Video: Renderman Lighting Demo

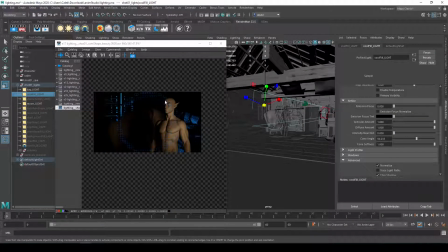[65:27]
So now that I had this moonlight, I knew that I was going to get these cool rim lights that I could work with.
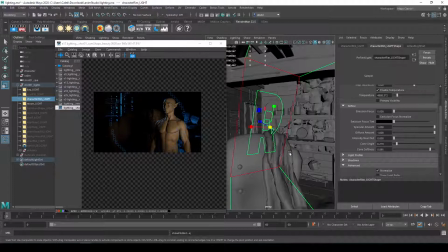[65:32]
So I'm going to go ahead and show this light source right here. So this rim light right here is coming from the same direction as the window, but just like what I was saying just a second ago with the window, I'm not worrying too much about if it's coming from the exact right angle or being physically plausible.
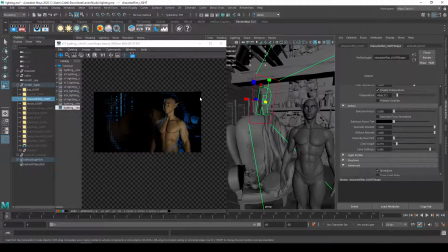[65:50]
It's enough for you as the viewer to understand that it feels like it's coming from the window, and this is motivated by moonlight. And maybe it's too bright, and I could bring it down a little bit, but without it, let's go ahead and do Command Snapshot.
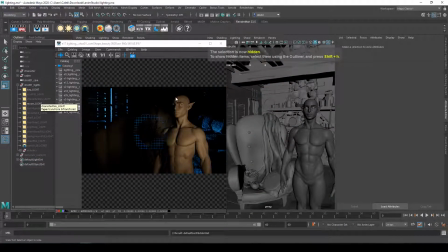[66:07]
Without it, when I turn that off, we can add some fill light, but that whole shadow area of my character disappears and has no definition, and also the shape of the character, like their outline of their head, is eaten away by the shadow.
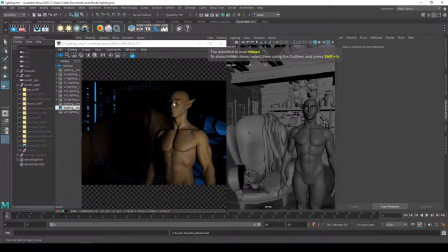[66:21]
It just merges, and I can't really understand where the character starts and stops with the environment. And they don't really, besides the light side, it doesn't really separate very well. So as soon as I added that rim light, it really pops that head away from the background.
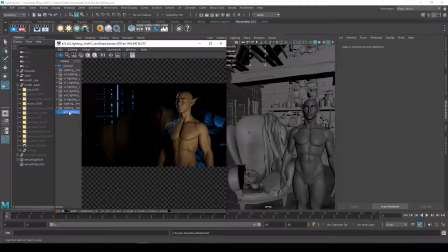[66:36]
We get a little bit more better form and definition in the shadow area, where before this all becomes just like a flat shape. I get a little bit of extra shape in the anatomy, like on the neck and on that, like, you know, the trachea area, on the nose. And so that rim light or side light or backlight can really help shape and define and separate the character a little bit.
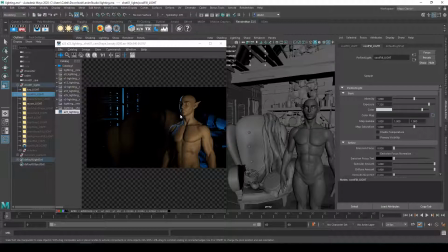[66:55]
And I also added a fill light. So I'm assuming, let's go ahead and bring that in. So let's go ahead and show this. Let's do Command Snapshot. And so let's show this with and without. I'll go ahead and hide that.
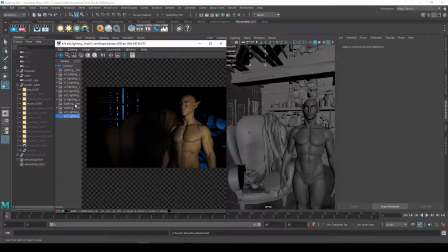[67:11]
Let's do Control H. So that fill light I added just to kind of help fill in some of these shadow areas that are coming from the front. So it doesn't have quite, I'm not losing so much of the character into darkness, and just bringing up the shadows a little bit so they're not quite as dark.
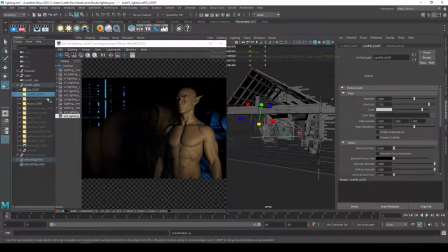[67:29]
And this fill light, let's go ahead and bring that back in, is pretty large and broad.
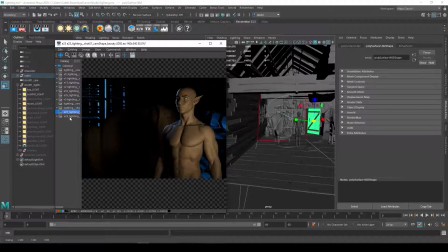[67:35]
It doesn't need to be this large and broad. It can be a little bit lower. One of the problems with it being larger is it takes longer to calculate. As you can kind of see, it's kind of requiring more samples. But if I'm trying to get this to have like a soft look and wrap around the character, it kind of helps for it to be larger.
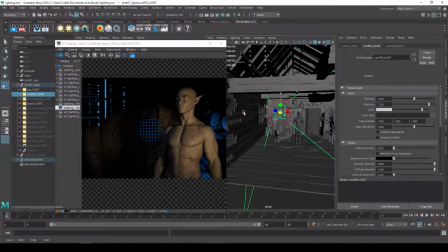[67:53]
But let's go ahead and bring that down a little bit lower. It's going to calculate a lot faster the smaller the light source is. Let's go ahead and bring that down. And I can bring that in. But generally speaking, with my fill light, it's going to be on the opposite side of my character from the key light,
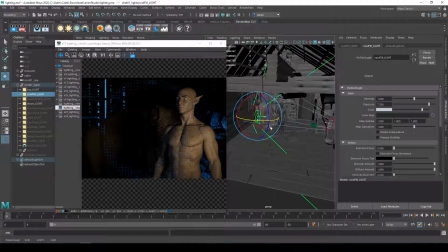[68:09]
because I'm just trying to get this into the shadow areas. And I might even have this a little bit more from the side just to kind of help get into some of these shadows. And so this is really just meant to balance out the key light a little bit. And the more intense I make this, of course, the closer the lighting ratio is between the key light and fill light,
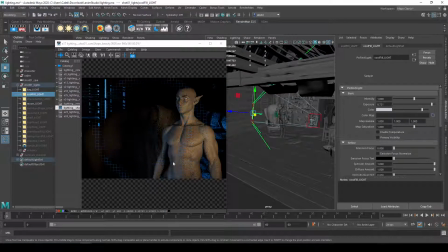[68:27]
and the less it flattens the character a little bit, but it also illuminates them better, and it feels a little less dramatic and a little less scary, right? But I'm going to bring that down because I do want it to be a little moody and a little dark.
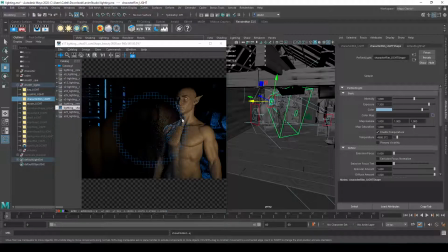[68:42]
And so that, with my character's rim light, is kind of really helping bring out the shadow side of my character. So here's just let's go to this one. So this is the rim, the fill, and the key light. And here's that fill and rim kind of bringing in that side. Okay.
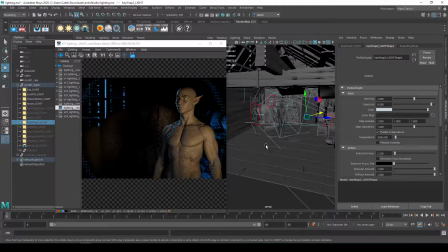[69:02]
So one other thing I was doing here is I have what's called key wrap lights. And I don't know if these are the proper terminology for them. I've definitely heard it described as a wrap light. And so what they are is just, they're kind of like secondary rim lights,
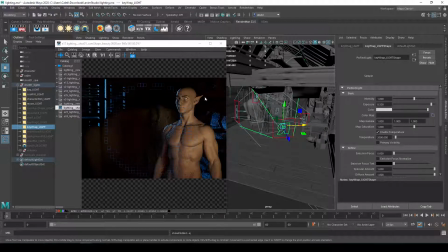[69:18]
or sorry, secondary key lights that are supposed to help the key light wrap around the character. Let's get rid of the rim and fill just a second.
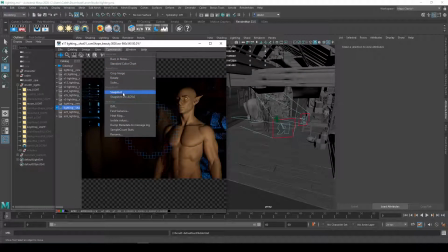[69:27]
And then let's go ahead and I'll go do command, snapshots, and I'm going to go ahead and hide that.